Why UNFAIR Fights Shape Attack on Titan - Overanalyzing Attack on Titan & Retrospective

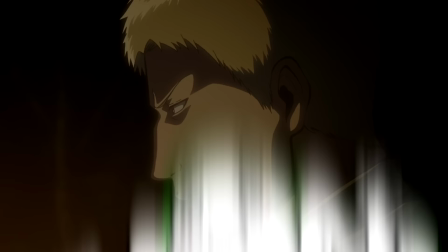The opening sequence of episode 32 is a tad different to what we've seen recently, as it's neither Armin's narration or explicit recap.
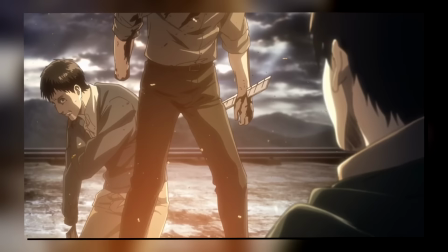Rather, it is a cold open of that talk we saw between Air and Reiner Bertholdt and Armin way, way back in season 1.
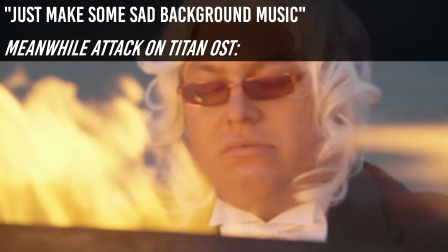Considering the events of the previous episode, them sharing this moment in their dreams,
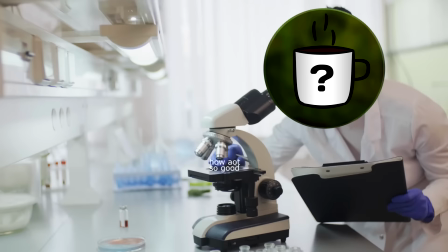all the while this somber piano plays in the background, just sets a somewhat bleak tone that would resonate throughout the episode.
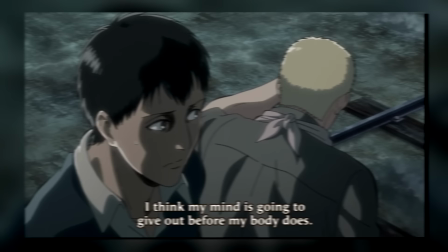In hindsight, however, while this is a reminder from Eren's perspective about his strong admiration of Reiner,
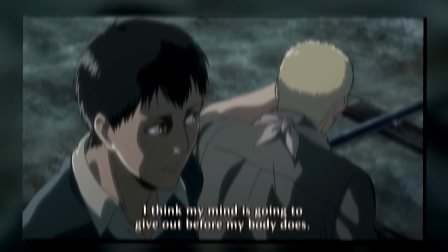I think it also hits just as hard when viewed from Reiner's and Berthold's perspectives.
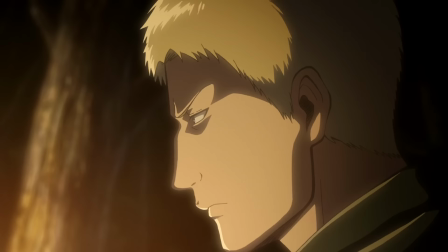Much like we talked about way, way back in episode 3, as much as they are both still undercover, every word that comes out of their mouths here is 100% genuine.
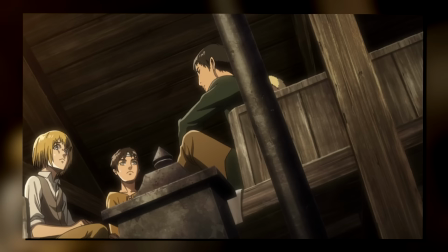When Reiner talks about wanting to return to his hometown,
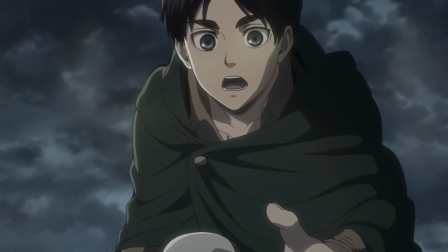Eren clearly interprets it as the village Reiner mentioned during their training, while in reality, he's referring to Marley, their true hometown.
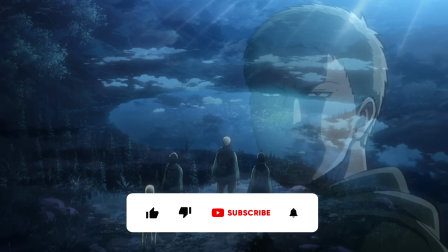And so, much like the scenes we get of them atop the wall, Reiner telling Eren that he's certain he would make a good soldier,
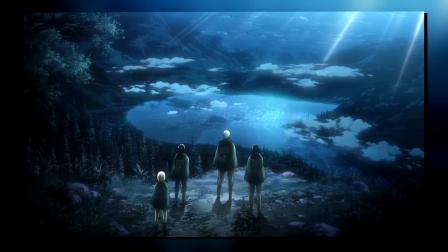accompanied by that somber and almost haunting piano melody, clearly paint everything here in a far more regretful light.
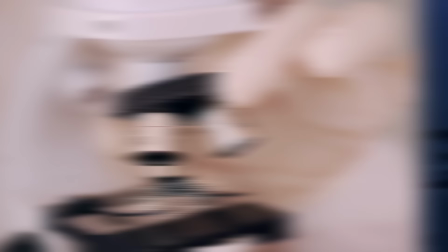Though what I think is easily the best part here is the transition from that cold open to the present day,
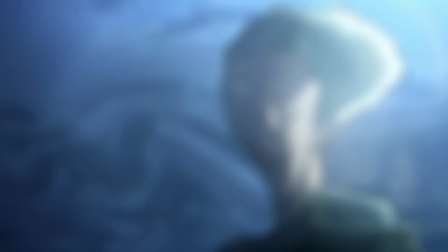with the entire scene suddenly appearing to liquefy, symbolizing how Eren's tears now obscure those memories.
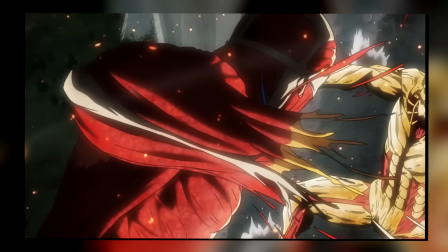And as the music cuts out, we return right back to Eren's transformation.
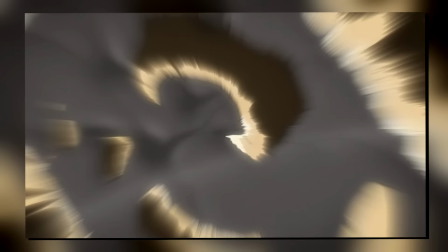His eyes are still teary, but in complete silence, we see that sorrowful rage now boiling inside of him.
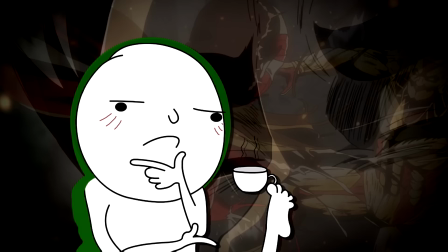And what I think is super important here, even aside from the themes the opening presents,
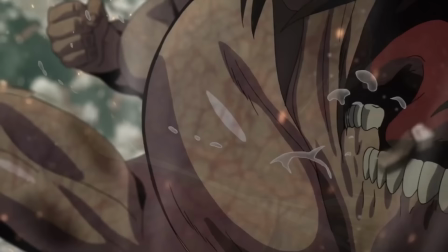are the expectations set by this first clash between Eren and Reiner.
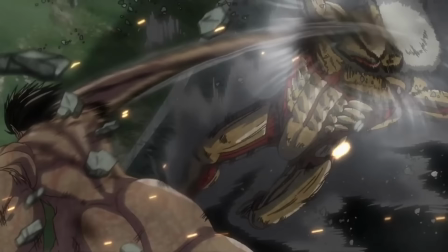Eren's punch here is absolutely brutal, with him pummeling Reiner square in the face and then sending him sliding against the wall.
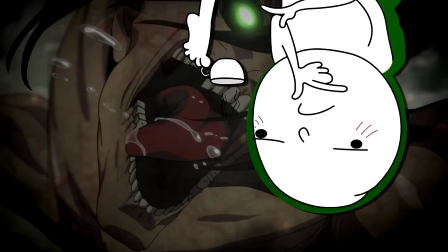Considering what we saw with his fight against Annie and him literally sending her flying, this sort of plants the seed in your mind that, armor or no armor, Eren's attacks still pack a punch.
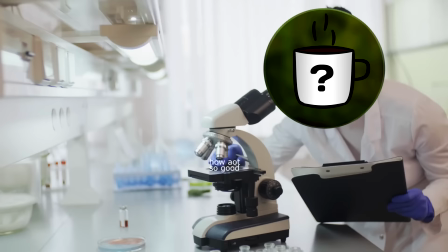That is, of course, until he punches back. I mean, yeah, this is Attack on Titan.
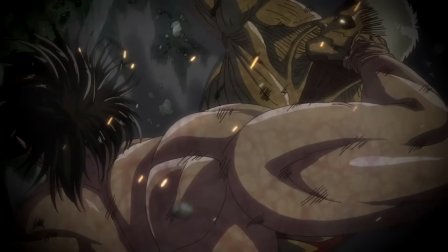I do think that this scene here is deliberately placed there to challenge that exact belief.
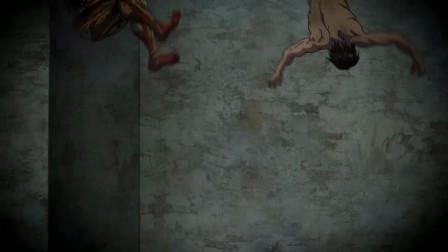To make us think that Eren does have a solid chance, even in a full-on fistfight, only to entirely subvert that moment later. As for the title of the episode, Close Combat, I think this one has a couple of very straightforward interpretations.
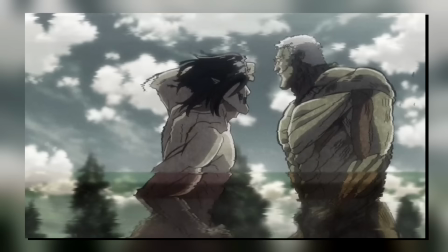First off, as the name very much suggests, all the fighting we see in this one is entirely hand-to-hand based, so fighting closely is sort of a given.
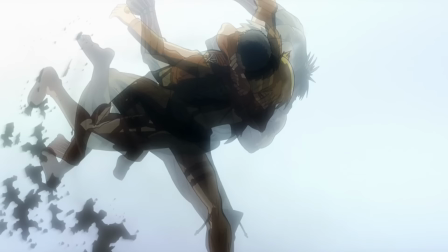Everything from Annie's techniques to the full-on brawl between Eren and Reiner, all of it is literally very close.
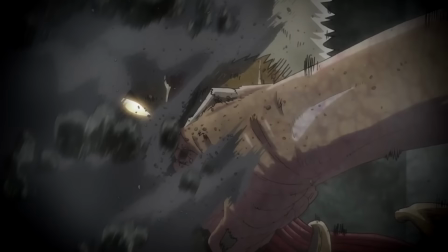Though secondly, I also think there's the emotional closeness angle, with Eren's rage largely not even coming from Reiner's inherent actions,
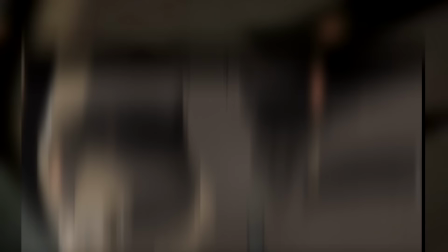but rather the fact that he betrayed their trust after literal years of acting as their friends.
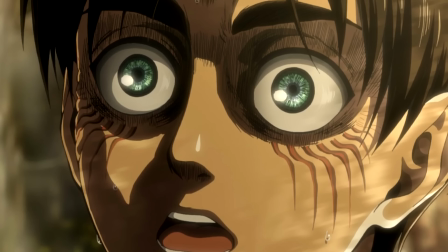And for Eren, that just hits particularly hard because of his profound admiration of Reiner.
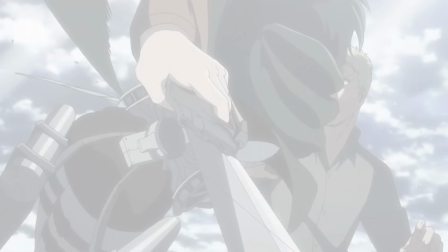More on this in a bit. Moving into the episode itself, we open with Mikasa hooked onto the wall, clearly still in shock about everything that just went down,
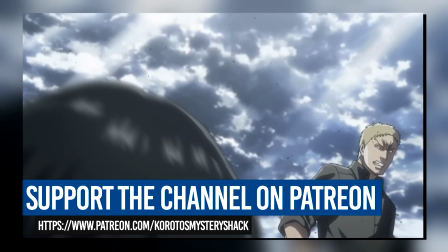but then trying to mull over why she missed her opportunity, saying that she should have been able to slice their heads clean off,
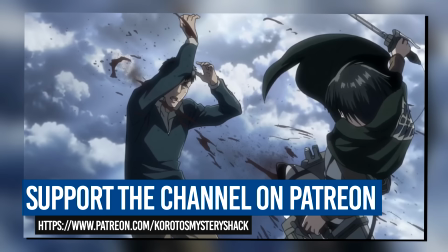but why didn't she?
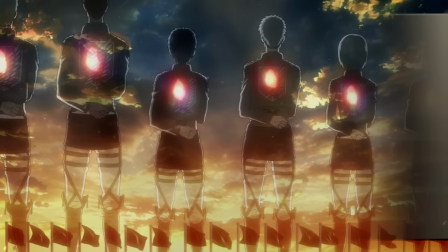Much like we've discussed before, and like also depicted in the opening where we see the hearts beating inside all of them, I think Mikasa's struggle here is simply a reflection of her humanity.
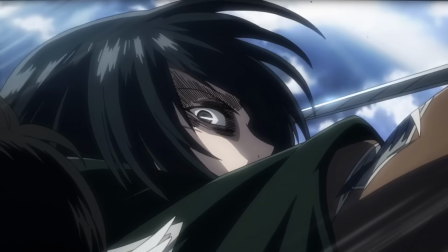Even in the face of the cold reality that is blatant betrayal, she couldn't bring herself to truly strike at them,
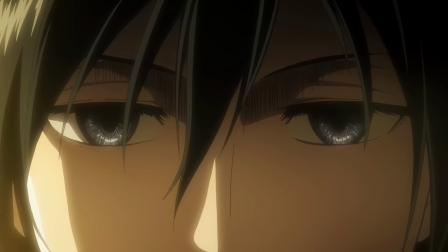with us even getting glimpses of the terrified expressions of Reiner and Bertholdt. Throughout this episode, I think Makasa is often likened to Annie,
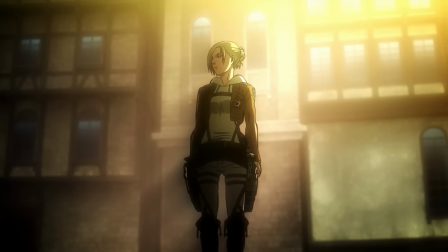and just like Annie back in Stoess with her too denying the truth even when she was being led directly into a trap,
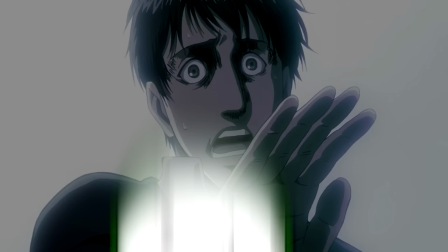Makasa just can't yet bring herself to strike at someone who she for years thought to be her ally. I think it's just a really nice bit of realism to show us that this isn't some typical,
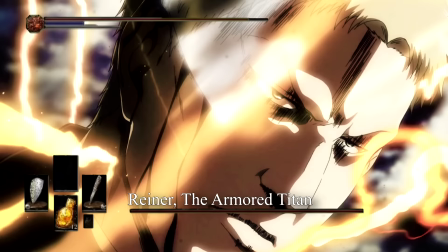oh, I was the bad guy all along, and the script is just entirely flipped in an instant as if we were robots.
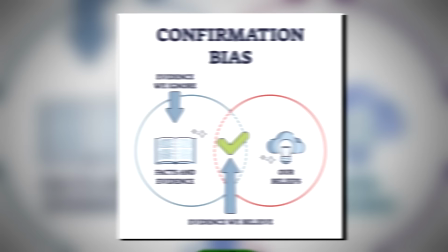No, it is hard to come to terms that what you believed is wrong.